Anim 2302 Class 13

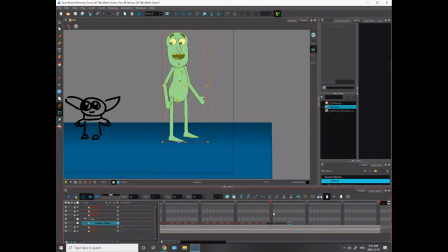That's good, Heather. You fight the good fight. Think of all those grandmas and granddads out there. And hey, even people like you and me, well, I'm not as healthy as you guys, but like me,
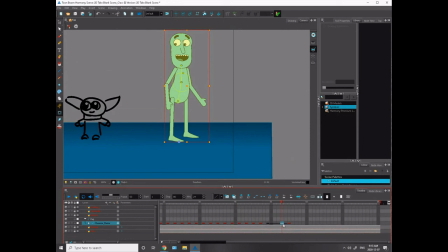if I catch it, who knows what'll happen to me? You hear all these like, man, so many scary stories about these like things that happen to people and like they just stick around. These symptoms stick around.
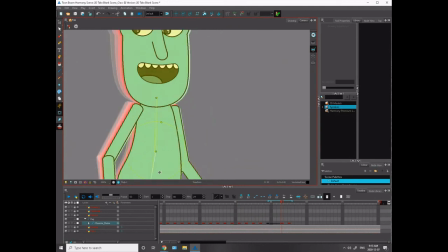Aging your brain, it's crazy. I don't want that. My brain's already slow. You guys hear me mixing up my words all the time?
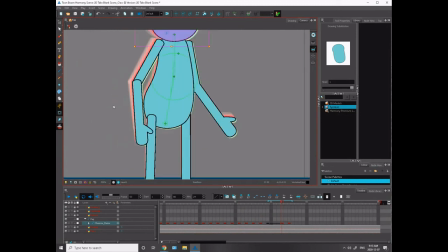I don't want to know how bad it can get.
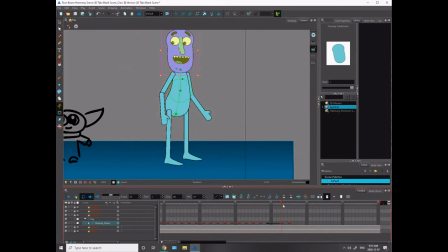Okay, so I just added a little bit of an arc there to that piece just to make that work.
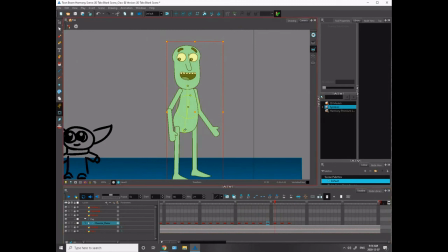And does this one need a bit? Yeah, this one will need a little bit too. I'll just have to tweak this one a little bit.
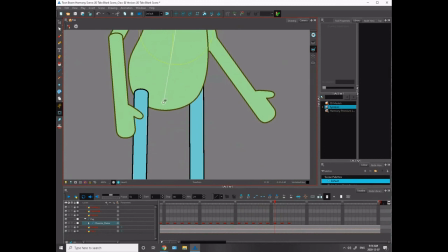I'm just going to pop him up a bit. I know I don't want to do it too much, just a little bit.
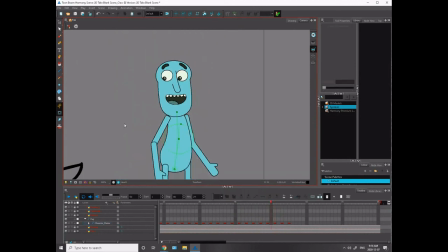If I get just a little bit of height here, it'll just ease him out of that spot a little bit better. and then make it feel more like an arc.
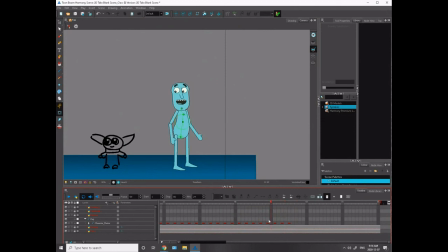You can already see that. So that's nice. Okay, so you see he's popping forward. And now I can do a bit of the secondary here. Boom.
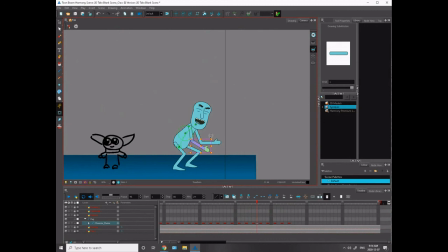Maybe I'll have these arms snap a bit because they've come down so quick. Oh.
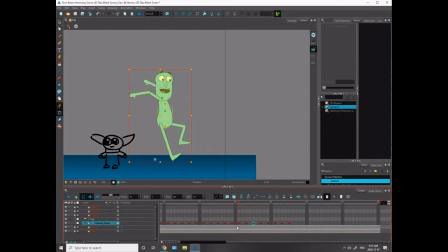Did I just delete that? What just happened to my hands?
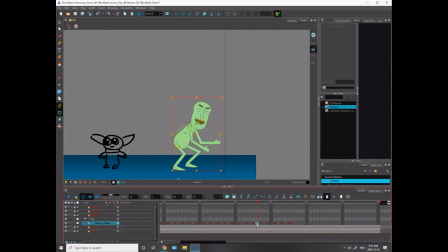Oh, I didn't. Okay. Sorry, I'm getting just a little confused here. I'm done.
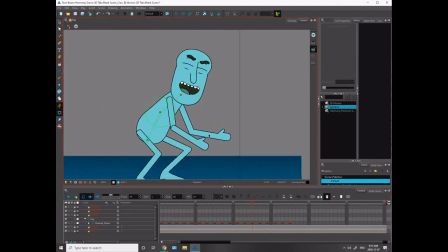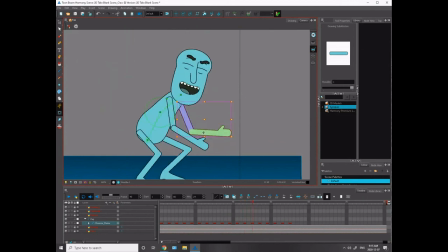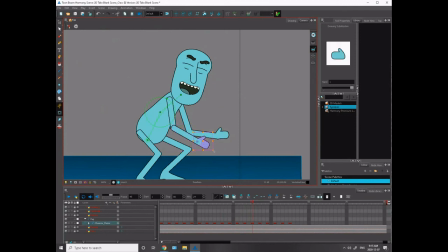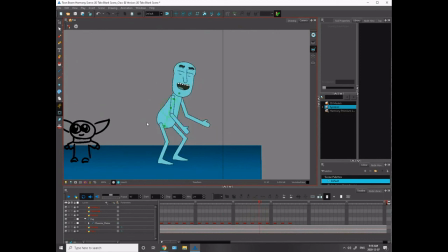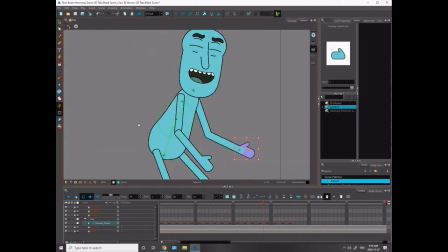So I'm just going to try to get a little snap, a little bit of drag on my arms here.
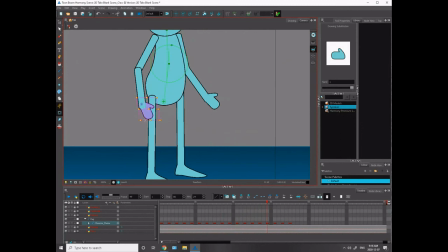And drag, I just mean I'm going to make the hands go back a little bit, and then they'll kind of snap into this position. And they'll just settle a little bit, just with a little bit of a, whoa.